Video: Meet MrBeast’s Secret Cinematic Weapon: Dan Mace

It came to a point where I was like, I didn't even think about it anymore the validation you get in the views going up there's a certain point where it's just diminishing returns yeah you become desensitized it's the same way you know when you're really really hungry and you like you're like you're starving and so you eat this and eat this you're full but because you were starving you keep eating but then there's a certain point when it's just like i just feel awful after this and i think that kind of you get diminishing returns the more you try to fill yourself up and i once you didn't get seven to eight million views and that means nothing to you, what does it happen? You go, well, I want 10 million views. Oh, yeah. And then it happens again, and it happens again, and it never fucking stops. I love that you use that food analogy because I really think it comes down to a basic human need, which is to be loved and to be accepted. And people go so many different ways just to find that. Think of what was popular on YouTube three, four years ago. Is any of that stuff still important today? No. No, we've all moved on. Everyone, the world moves on. We find something new to get excited about. And then if you get fully addicted to that sort of validation, and then one day the world goes, nah, we're not interested anymore.
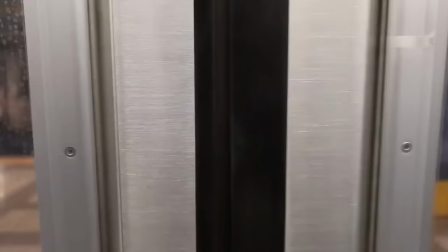25:29 If you're not prepared, you fall hard. The only person I can stop YouTubing and come back is Casey.
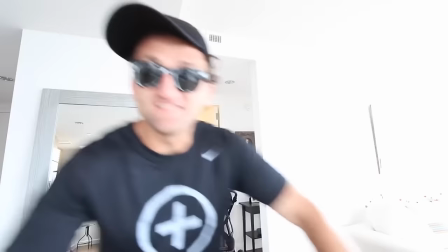25:37 I was speaking about iconography earlier, and he was really good with the way in which he uses these glasses.
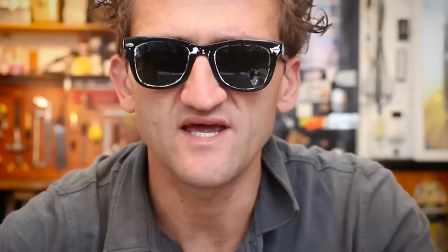25:43 Same thing as I was speaking about four chords.
Today's episode in its entirety is going to be about my sunglasses.
The reason the Four Cords are so popular,
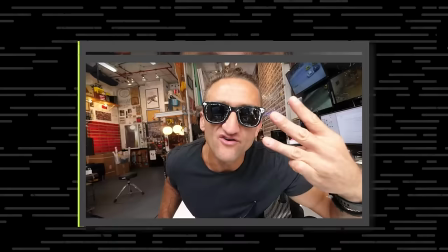25:54 we've looked at Casey and maybe we've liked one or two or five of his videos and we've identified him with a simple pair of sunglasses.
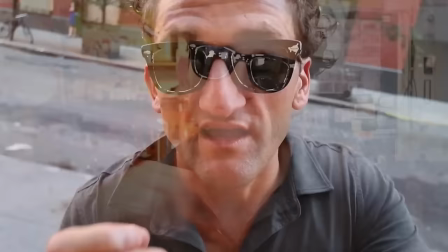26:02 Now, when he uploads another video and we see those sunglasses, it immediately reminds us of the old stuff.
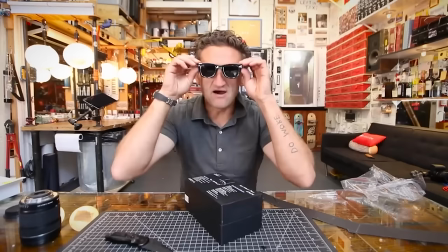26:07 And we get nostalgic and we want to watch and it helps his AVD. That's a brilliance in a simple pair of sunglasses.
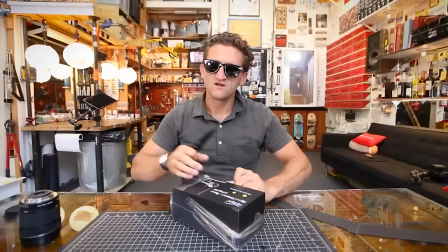26:14 I don't think people have spoken about that before. The other thing that with Casey and the glasses gave the feeling, You see that in the thumbnail, you get that same feeling every single time. The other thing I think not a lot of people really realized with KC is the consistency. But not in the consistency of daily vlogging, it was consistency that he delivered every time.
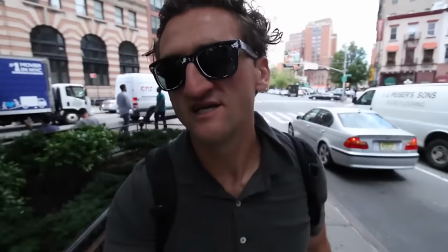26:33 It was like every daily vlog, even if it was just him going to the dentist, I knew he would find a way to make that interesting.
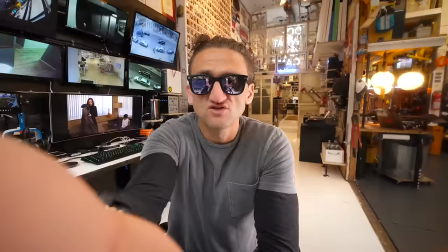26:40 It was like, the video went and we're like, fuck yeah, he went to the dentist, that was awesome.
Here's a super basic breakdown of a story.
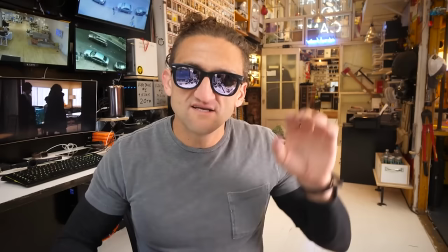26:47 And every good story follows this rule. You've got a beginning, you've got a middle, you've got an end. Set up conflict resolution.
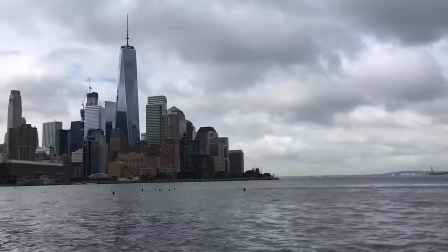26:54 He always was able to deliver a great feeling, especially with his soundtrack choices, his time-lapse shots.
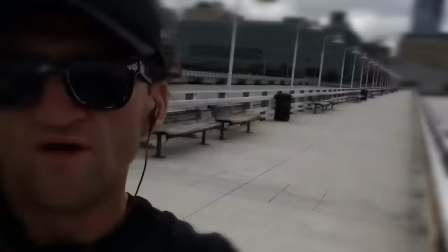27:02 Everyone copied the time-lapse shots, not really realizing that was just part of his brand. And a few people just thought, fuck yeah, time-lapse shots, let's go.
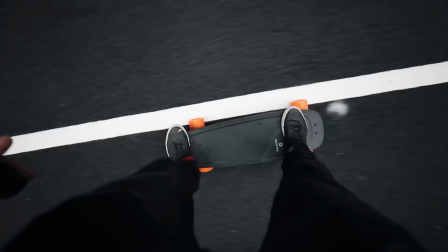27:09 But no, it was part of just the feeling that Casey created. The boosted board shots, and just there was a consistency in each of those things.
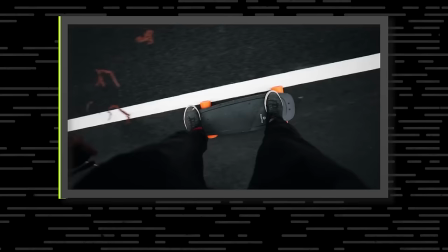27:16 There was foundations, things that we can fall back on. I know he's going to do a montage on a boosted board.
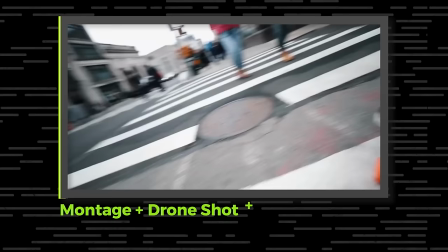27:22 I know he's going to give us an epic drone shot. I know he's going to give us a great soundtrack. And that's comforting. And I think, and then so he was consistently in uploads, but he was consistent on his quality, consistent on his tone and his feeling and his style and just tone.
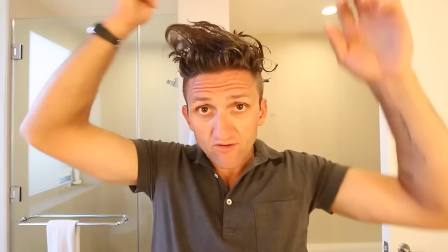27:38 And that became such a comfortable place for millions of people to tune into every single day.
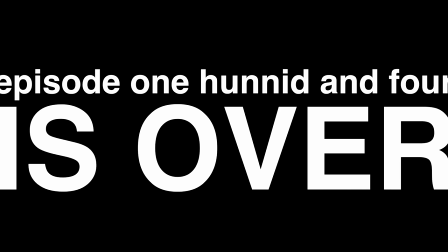27:43 That's it.
I know you did some other work too beyond Casey. Like you said, you're coming from traditional and I think that's a unique perspective to have.
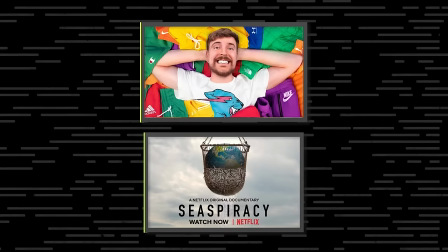27:58 What lessons did you learn from there that have successfully translated to the work that you're doing right now? People draw a line in the sand. There's a definitive line between traditional and non-traditional. That's fucking bullshit. Even like now, if you look at what's happening with Jimmy, that'll be known as non-traditional. But that's not really the case because everything is really organized. There's movement orders, there's call sheets. It's the same shit. You could essentially put his stuff on Netflix. I mean, we wouldn't know the difference. Just it's on YouTube and it's not on another platform. I'll tell you what the most difficult part about this video is. It's there's no third act. There's no conclusion.